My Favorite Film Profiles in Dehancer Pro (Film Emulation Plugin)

Hey everyone, welcome to the channel. My name is Victor Melcher, and today we're going to talk about a couple of my favorite film profiles in Dehancer.
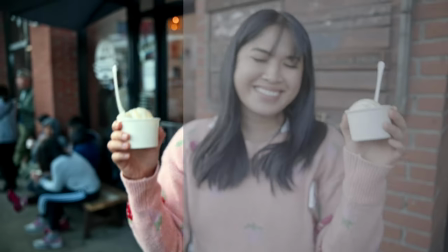0:05 And if you're not familiar with Dehancer, it is an amazing film emulation plugin, and it's been my primary color grading tool for the past few months now.
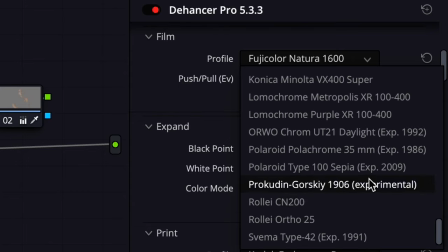0:12 Now, there are currently 63 film profiles, so it can be a bit daunting when trying to figure out which film profile to choose, and that's something that I did struggle with in the beginning when I started using Dehancer. But over the past few months, there has been two film profiles that I've been consistently using, and they give me the look and feel that I want. So today I'll show you those film profiles as well as my color grading workflow for them. Now before we get into it, I do want to announce the winner of that DaVinci Resolve giveaway that I did a few weeks ago.
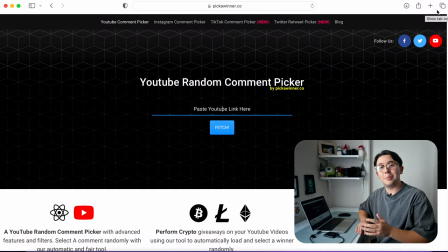0:37 And the way I'm going to pick a winner today is I'm going to use a YouTube random comment picker. So I'm going to paste the YouTube link in here and we will see who wins.
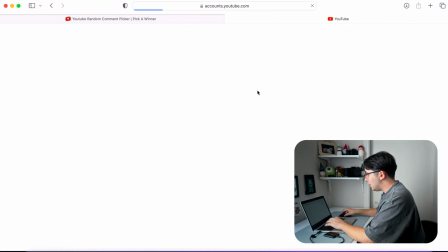0:44 Why am I nervous for this, dude? Yeah, I'll do anything goes.
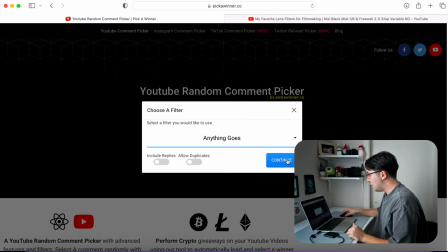0:50 Okay, ready? And 1, 2, and 3.
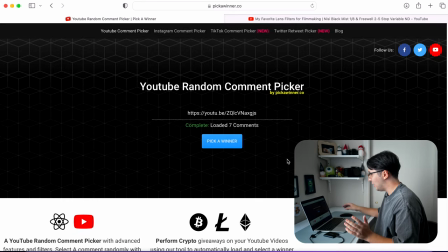0:55 Okay, they're loading. We loaded 14 comments. Loaded 7 comments.
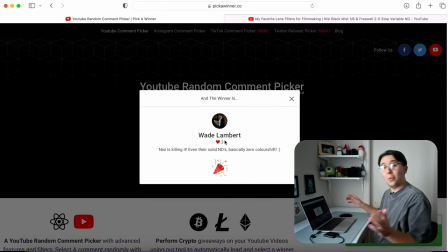1:00 Okay, pick a winner. Wade Lambert! Okay, there we go! Alright, so huge congrats to Wade. I will DM you shortly and provide you with all the info to get your DaVinci Resolve Studio license. It's just really cool that I'm able to do this. So again, huge thank you to Blackmagic Design for providing the license for this. And thank you to everyone else who participated. I definitely will be doing more giveaways in the future, but for now I hope you enjoyed this one.
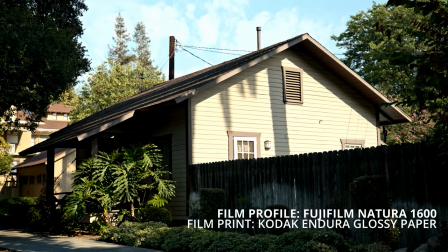1:23 And now back to the video. Alright, so my first favorite film profile is Fujifilm Natura 1600, combined with the film print Kodak Endura Glossy Paper.
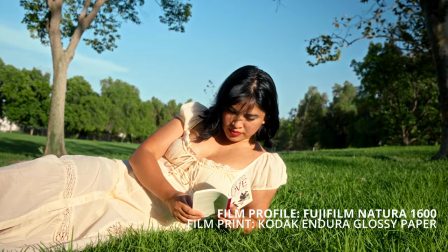1:32 Now I really like this film profile just because it produces nice natural colors, but it also doesn't look as bland as a regular Rec 709 look.
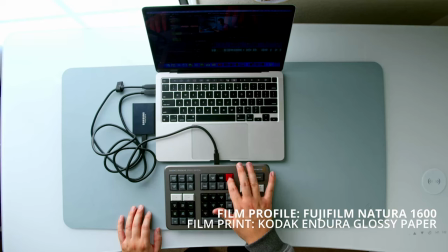1:39 It's very clean and it's not over stylized, so you can use it for a variety of different lighting situations and different types of shots.
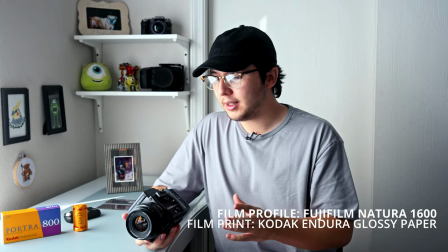1:45 I've been using this film combination for all of my talking pieces on YouTube, and it always produces a really great image, and it's a very simple workflow, so I'll show you that now.
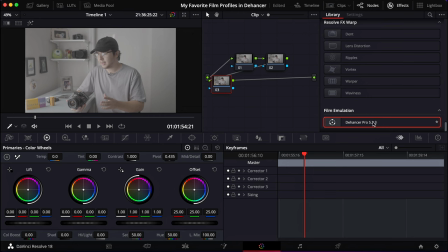1:53 So we're going to press Option S, of course, to create the nodes. I'll start with 3, drag and drop Dehancer on the 3rd node, and we'll pick our camera. Now that we got that, we're just going to scroll down to film. I'm going to select the Fujifilm Natura 1600.
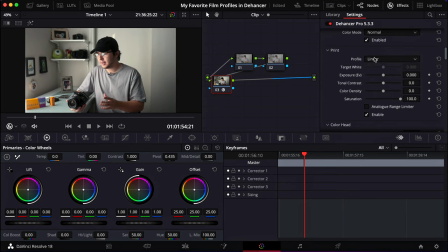2:08 I'm actually going to turn off the film grain right now. And now for the print, we're going to go to Kodak Endura Glossy Paper. And there we go, we pretty much got our look baked in. I just need to tweak the exposure, temperature, and my skin tones. All right, so first we're going to go to this first node. I'm going to boost up the shadows quite a bit.
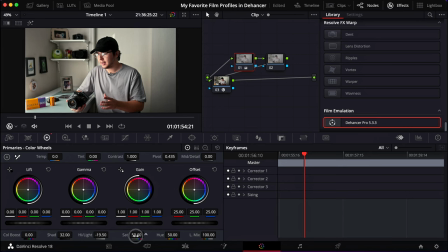2:24 And I'm going to drop the highlights. Also going to boost the saturation just a tad. Now I'm going to go back to the 3rd node and make a few more changes. So I'm going to go back up to the top, adjust the temperature. That looks pretty good so far. Now I'm going to go back to the film print and I'm going to boost up the exposure a tad.
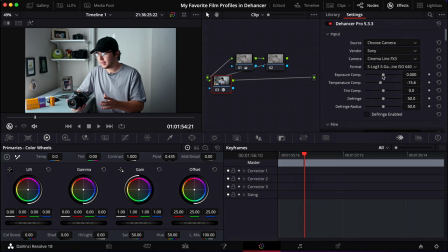2:40 And the reason I don't like boosting the exposure on the input is just because I lose my highlights and they get blown out a lot quicker.
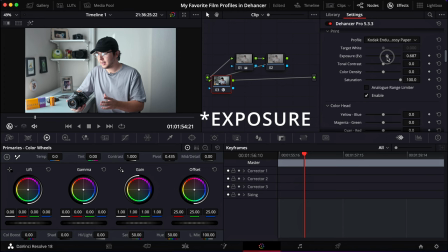2:47 So fresh that. There we go. We're going to boost our highlights. As you can see, it looks quite flat, so I'm going to boost up the tonal contrast as well. There we go. Color density, which is pretty much like the saturation. I like to boost that up to 100 just because I do like a bit more of a saturated image.
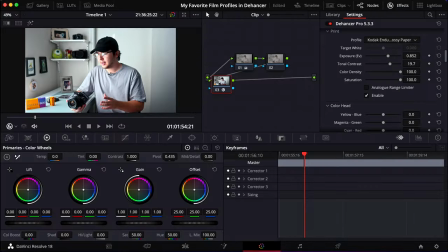3:03 And there we go. We pretty much got our look. I really like everything. I just want to go to my skin tones. So now for my skin tones, I'm going to go to node 2, click the dropper icon, select my skin tones.
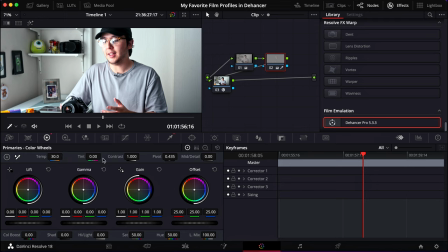3:16 Now I'm just going to warm them up a little bit. There's a little bit of magenta, so I'm just going to add a touch of green. Drop the highlights a bit. Boost up the saturation. There we go. We are done with our grade, and we got some pretty pleasing colors out of it.
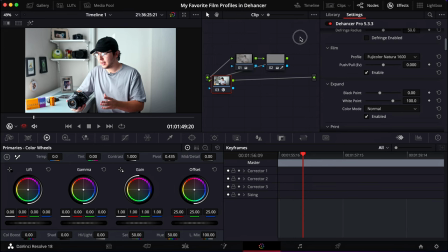3:29 All right, so now that I do have this clip color graded, to save a little bit of time, I'm just going to select all of these nodes, press Command-C to copy, go to Clips,
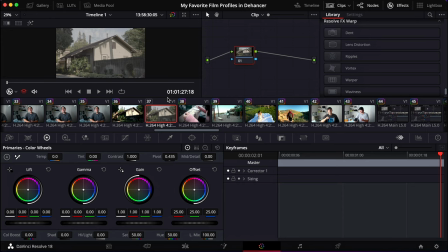3:36 and then next I'm going to show you this clip. So now I'm going to press Command-V, and it'll paste that same look onto your footage.
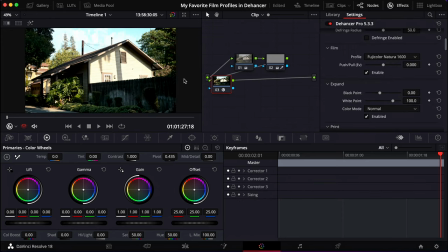3:41 All I have to do is some minor tweaking in the highlights and maybe some of the greens that I want to do. So let's get into it. So I'm going to go to this first node. All I'm going to do is drop the highlights just a bit more. And now I'm going to go to the second node because I do want to tweak the greens just a tad.
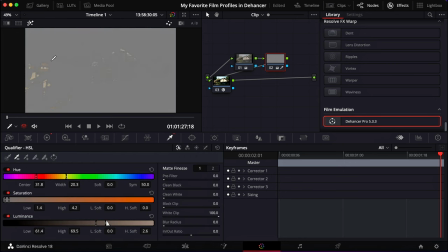3:56 So we're going to go to our dropper icon, click this magic wand, and we're just going to select everything that is green.
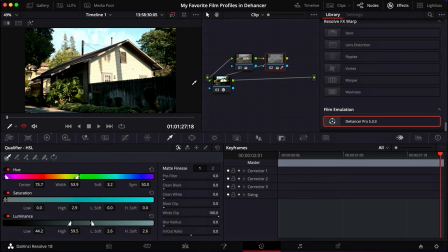4:01 Okay, now that we have the green selected, what we're going to do is cool them down a little bit. I'm going to cool them down to do -220.